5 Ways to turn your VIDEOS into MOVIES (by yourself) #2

And these moments with good lighting conditions are usually only here for half an hour to an hour at most before things start getting dark. so I decided to continue to run to my house, grabbed my camera, cycled back to the bridge and got the ultimate money shot.
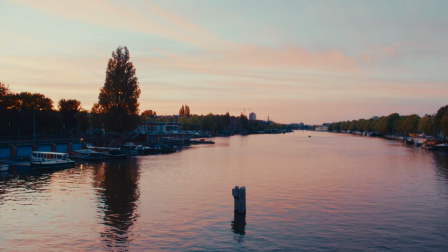[4:21]
The point I'm trying to make is that location and time of day can really improve the look of your footage and it's completely free.
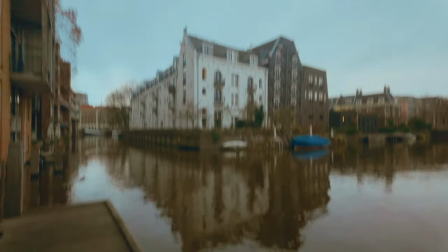[4:27]
Good cinematographers, they even use these apps that show you the position of the sun during the day
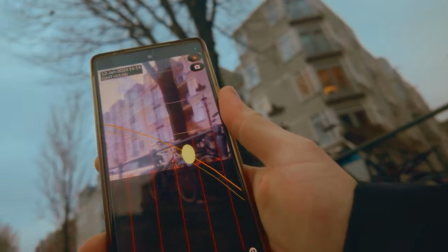[4:33]
and they do this to get the perfect lighting conditions or avoid bad ones. The fourth way for turning your videos into movies is by using music and sound effects. especially
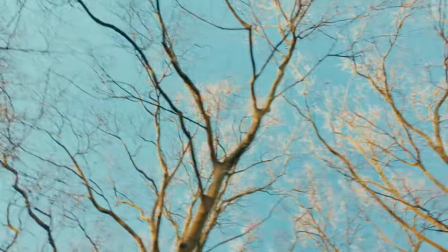[4:42]
when you're new to filmmaking it's easy to overlook the influence of sound effects. Music and sound effects are a bit more difficult to notice when you're passively watching a video. Most of us who have ever edited know how it can transform the feeling of a video.
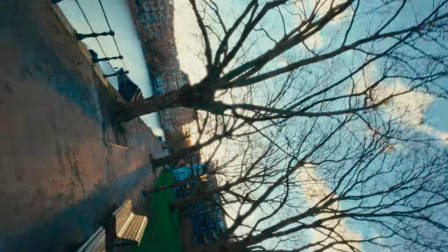[4:58]
It has the ability to change footage from feeling like an insane documentary about the dark history of Amsterdam to b-roll from a YouTube Day in a Live video in Amsterdam. One of the platforms that can really help you to implement music and sound effects is audio and they were also kind enough to be the sponsor of this video and the first sponsor of this channel. So all filmmakers and creators we know about music licensing because we all want to make videos with good tunes and no copyright problems.
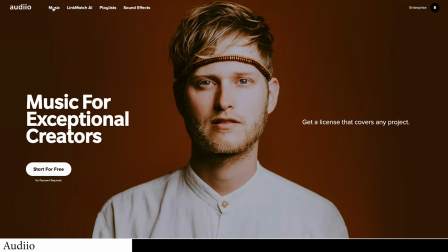[5:25]
And that's exactly what audio brings.
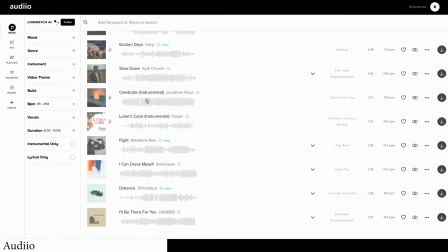[5:27]
They have thousands of amazing artists and tracks to choose from and they have recently offered something new which is to help you with your search for your
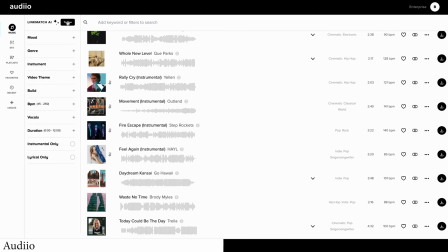[5:35]
perfect song because that can take a lot of time it's called link match ai it's only available for the pro license but how i've used it is whenever i'm editing and lacking inspiration i go to my video inspiration page i copy a link of one cool video and i paste it into the ai and audio shows me similar songs so most songs in this video i've actually found because of that feature they also have a 70 discount offer
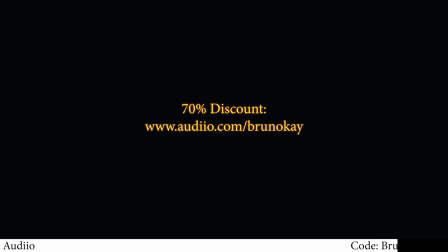[6:01]
for the viewers of this channel Go to audio.com slash Bruno K. Use the coupon code BRUNO70 at checkout. Big thanks to Audio for sponsoring this video. The fifth way for turning your videos into movies is by using moving timelapses. Timelapses can look great and beautiful if you have a beautiful setting to record.
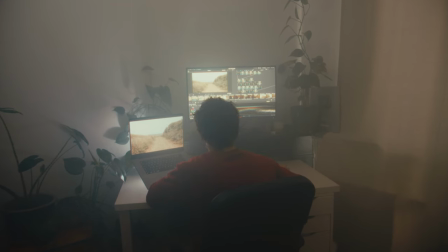[6:20]
However, if you're just sitting in your room working on something, a static timelapse can look a bit boring.
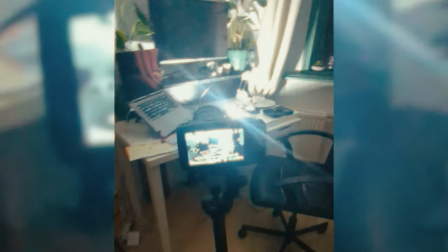[6:26]
The solution would be to make your camera move slowly so it turns into a dynamic timelapse.
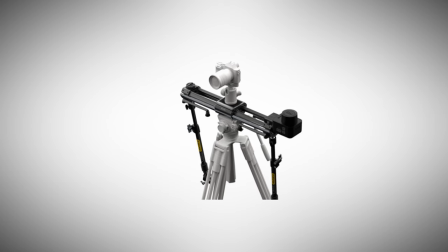[6:32]
Now, there's gear for this that you can use like a motorized slider. Although that results into great moving time lapses, such a motorized slider can be expensive, especially if you consider that you won't be using it that much. A cheap alternative to this would be to place your camera on the highest settings of your time lapse mode and zoom and move digitally in post. It's better, but not completely great. Another great, not that cheap alternative to this would be to use a 360 camera. I happen to have one and since the 360 camera records everything around it, you can frame your time-lapse in creative ways without moving your camera.
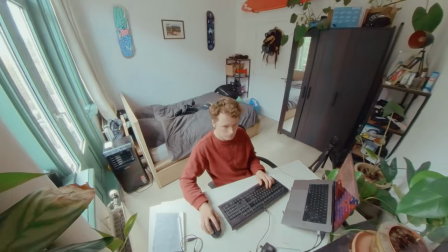[7:10]
So for this shot, I placed my 360 camera on a tripod close to the ceiling of my room and I added the rotation and zoom in post. Just like the previously explained techniques, you'll only want to use a time-lapse if it is motivated by the story that you're telling. time lapses can be used to represent the passage of time
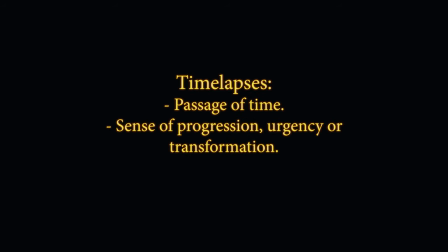[7:27]
create a sense of progression or urgency or transformation but it can also create a meditative calm or chaotic atmosphere obviously this all depends on what you're filming and the story and what's happening in the time lapse if you're a fan of cinematic time lapses i recommend watching these movies fewer discretion is advised because these movies they're not your typical narrative films they are an experience. Some parts of this video were shot on the DJI Osmo Pocket 3 and I know it's a downgrade in terms of image quality compared to my Blackmagic camera but I really enjoyed shooting on this thing and I'm planning on traveling soon to Vietnam and I want to challenge myself to see if I can create something cinematic on this thing.